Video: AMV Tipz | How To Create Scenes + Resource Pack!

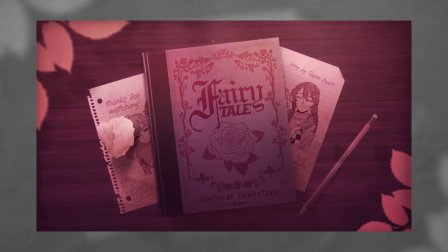[8:15]
And then on the right, we have a song by Taylor Swift. Just to balance out, the left side of the composition has something on it. I think I should put some text on the right too, just to kind of balance that out. Then I've got some doodles on the bottom of the paper, just because, like someone's doodling on the paper.
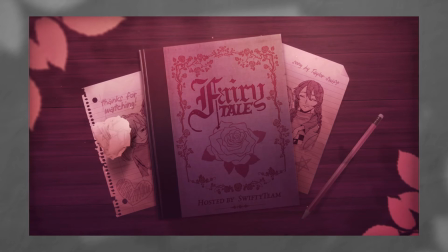[8:30]
And I also have a crumpled up paper ball and a pencil on the right. So the pencil there was like, okay, if she's writing on all of this, you would need some way to write that down.
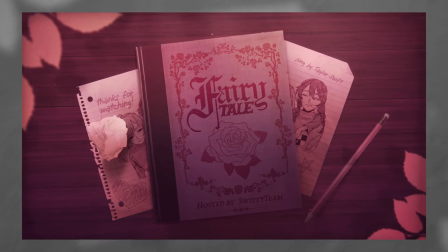[8:43]
So I've got the pencil, and then to balance that out on the left, I have this paper ball because there's paper laying around. Maybe she crumbled it up. Then on the top left and the bottom right, I have these leaf shapes.
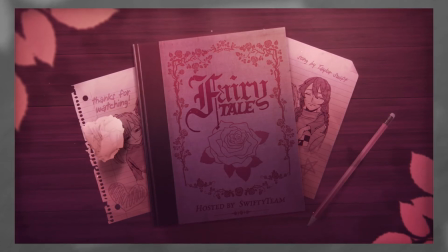[8:55]
It's like a mystical theme, like it was supposed to be very fantastical and atmospheric. So I wanted to like put those in there. And then the background is wood because I'm just like, okay, the book could be on a table. So that's what I was going for. Right. So you want to be purposeful with everything, right?
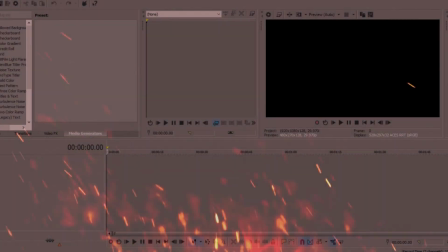[9:13]
But say you thought about it, you sat back in the program for a good couple hours and you're not sure what else to put.
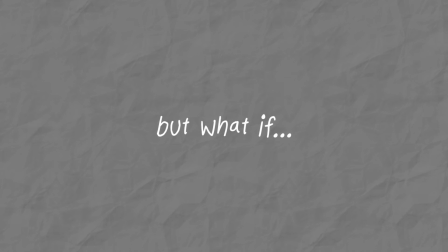[9:20]
You gotta have last resort things, things that you resort to.
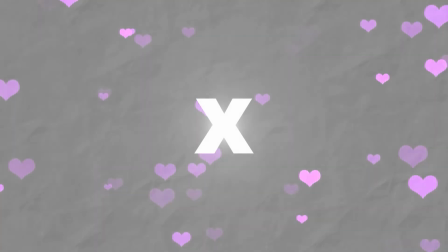[9:25]
And for me, it's always X's. I love X's. I think they look so cool.
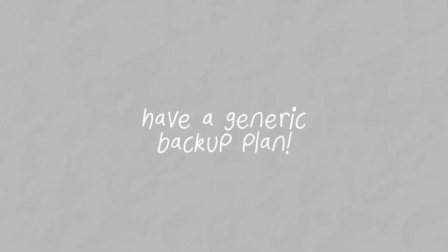[9:30]
You can do plus signs. You can do anything kind of generic. I like to do flowers because I think flowers are cool.
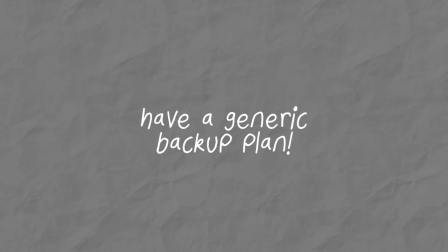[9:37]
They're pretty. But you want to try and, if possible, fit these generic things that you do to the theme. So if you use X's, you want to try and write them in a font that's going to fit the theme. So if it's like kind of grungy, you might want to use like a scribbly font.
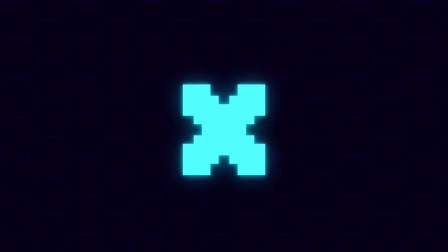[9:52]
Or if you're doing like a techno type of theme, you might want to do like a pixel font for the X. So you want to really try,
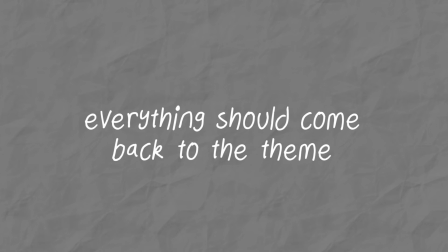[9:59]
and everything should come back to conveying the theme or the lyrics. And it's not necessarily bad if you have to put something generic in. Like sometimes you just have to fill space because having nothing there can feel more awkward than if you had something there that like was subtle.
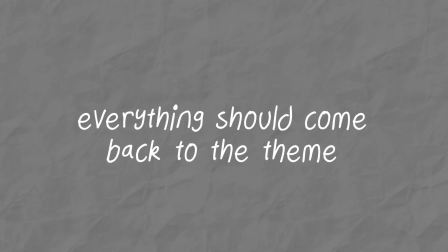[10:17]
X's are good for that. Moving on, before I talk about the resource pack, there's textures.
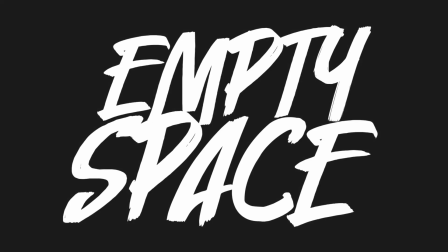[10:24]
I love textures. I think textures look really nice. They're really good to fill big empty spaces in your compositions.
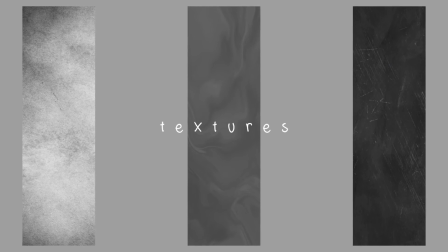[10:32]
And they can be really good if you have a gritty theme. They help with grunge, and I just think they look really nice.
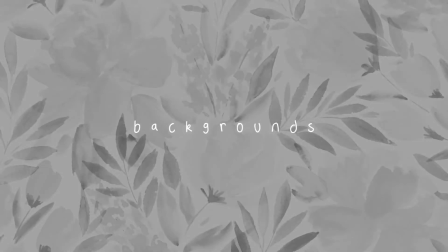[10:40]
Then you have backgrounds. Backgrounds can be hard for some people. Personally, I like to avoid black backgrounds, like solid black backgrounds, because I don't think they look that interesting. And also, when you have something in your program and you haven't put anything down yet, it's just black, so it just really feels like it's completely empty. So to avoid that, I go for a dark blue or maybe a dark pink, like a magenta kind of color. Or if it's white, you don't want to do solid white, you want to go for like an off-white. And then you want to also avoid straight up solid backgrounds because that doesn't look that interesting.
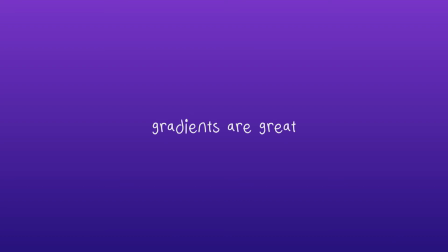[11:15]
I like to go for gradients, and then I like to add subtle patterns or some textures. And you want to keep these subtle because they're in the background.
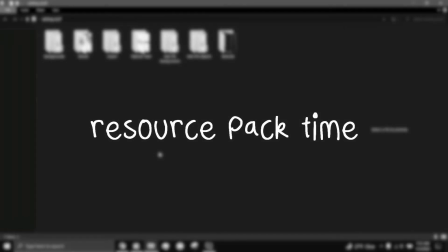[11:23]
To conclude, to make this easier, I am going to be uploading my resource pack so that everybody can download it. And I think I started it back in like 6 years ago, so it's got a lot of stuff in it. First, we have the backgrounds.
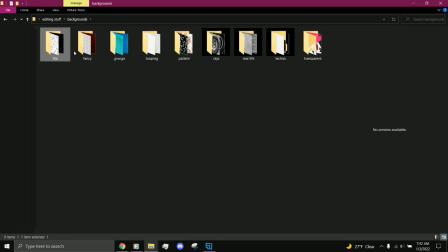[11:39]
And 90s backgrounds, these are good specifically for that theme. Fancy ones, good for fancy themes. Grunge, good for grunge themes. You've got patterns, this is a whole bunch of different patterns.
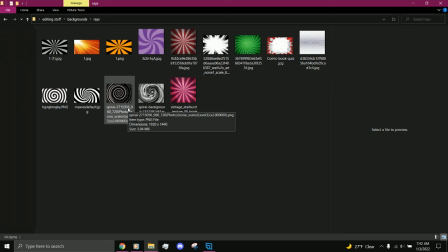[11:52]
Rays, I don't normally use rays, like I don't just put it down, I'm like that's the background. I kind of use it to create like a ray effect, to kind of put focus on a character.
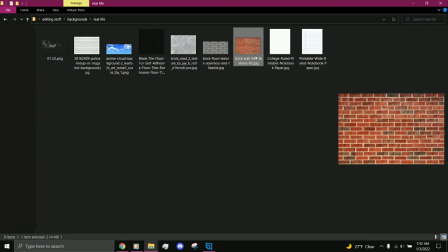[12:02]
Then we've got real life backgrounds, this is good for brick walls or different textures.
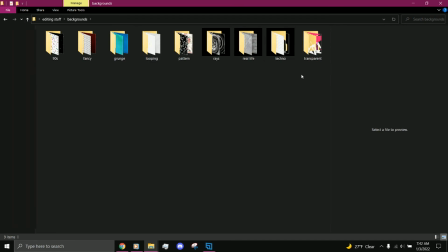[12:09]
I've got techno, good for techno themes. And then transparent, and these are just things that you know, they're transparent.
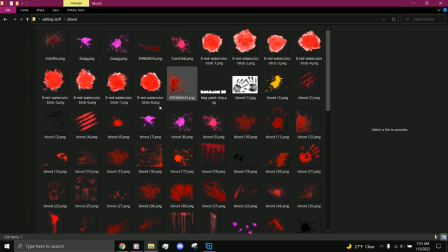[12:16]
So those are all my backgrounds. Then I have blood. I have a lot of paint splatters because I love paint splatters.